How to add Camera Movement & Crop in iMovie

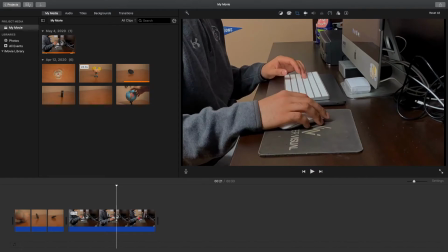that's how you can add camera movement inside of imovie so all i had was my iphone on a tripod and then that way this movement works smoothly so if you have a tripod that you're using you have these still shots this is a great way to keep people's attention again because there's movement
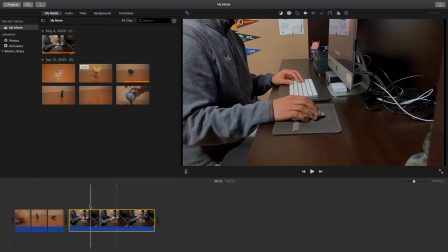in the shot so let me just take this away and then you'll see how boring the shot would be without any movement as you can see it's very still so if you're doing a vlog where you're showing something you're doing in a day maybe you're cooking something maybe you're working on the computer
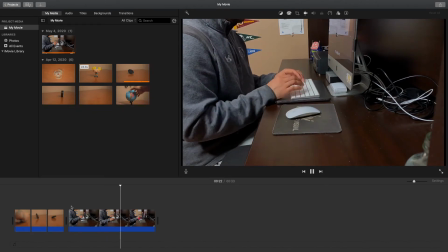whatever it may be if you have a still shot you'll be able to Ken Burns in on it or out is a great way to keep your audience engaged with your content let's say you wanted to Ken Burns out instead of Ken Burns into the shot all we're going to do is hit
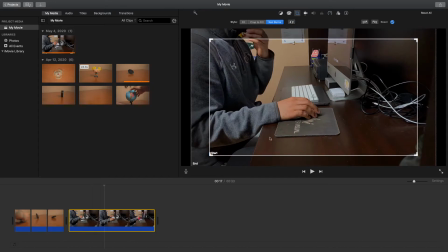the swap here so now you can see it starts here and it ends here we can crop in closer if we want and just hit the check mark
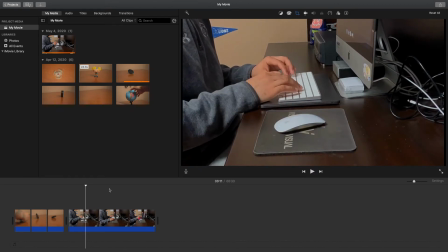and as you can see the shot is moving outward and this is good variety because you don't want to always be Ken Burns into a shot because that can be very repetitive so if you switch it up and use crops Ken Burns in Ken Burns out throughout the video it gives you a
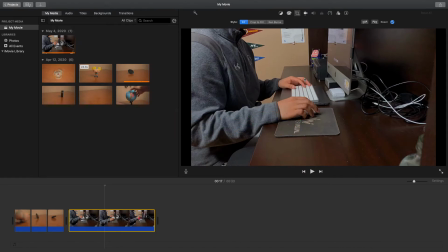good variety sometimes when I shoot some iMovie clips they will end up being upside down when I take them into iMovie so if that happens
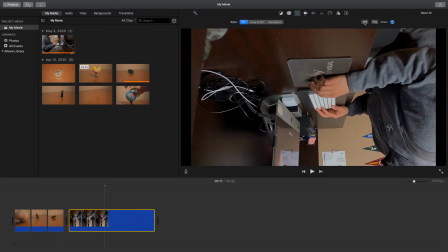to you you can just use this rotate tool here and keep rotating until your shot is
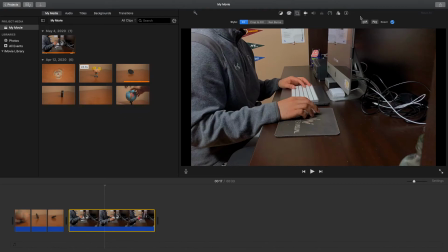not upside down anymore but for these ones they all turned out good so I don't need to use any of the rotating.
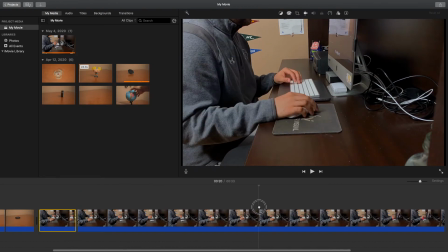I'm going to cut this clip into three different parts so leave the first clip how it is.
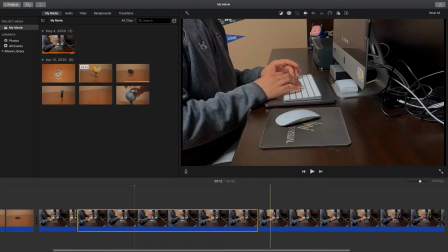The second clip let's crop into the hand a little more there we go and then the last one crop in even more so play that back.
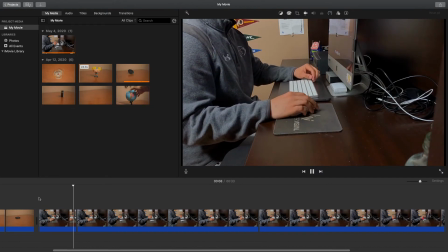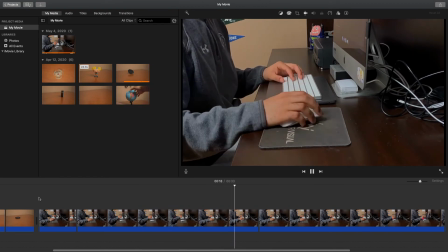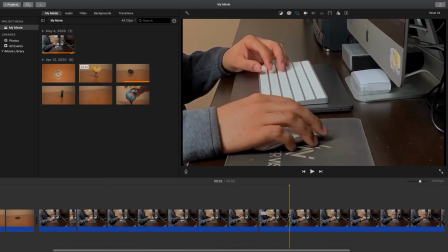Let's say I don't like that coming in so close so what I'll do back on this clip is come here and reset.
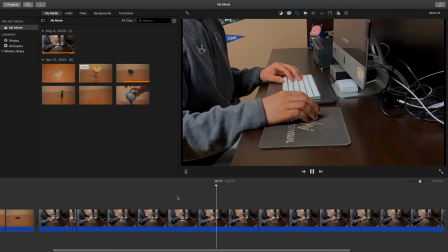We'll take this crop away. So you can see as it's closely cropped in the shot now comes back out.
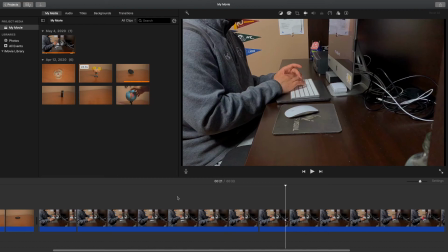So that's another creative way you can use the crop tool without having to use the Ken Burns effect. So get creative with these tools. You can use the crop and Ken Burns effect to really help bring your content to life. That's all I have for everyone today. I hope you learned something new. Don't forget to join me back here next Monday. I'll be showing you how you can use the speed tools inside of iMovie. It's a creative fro and I'm out.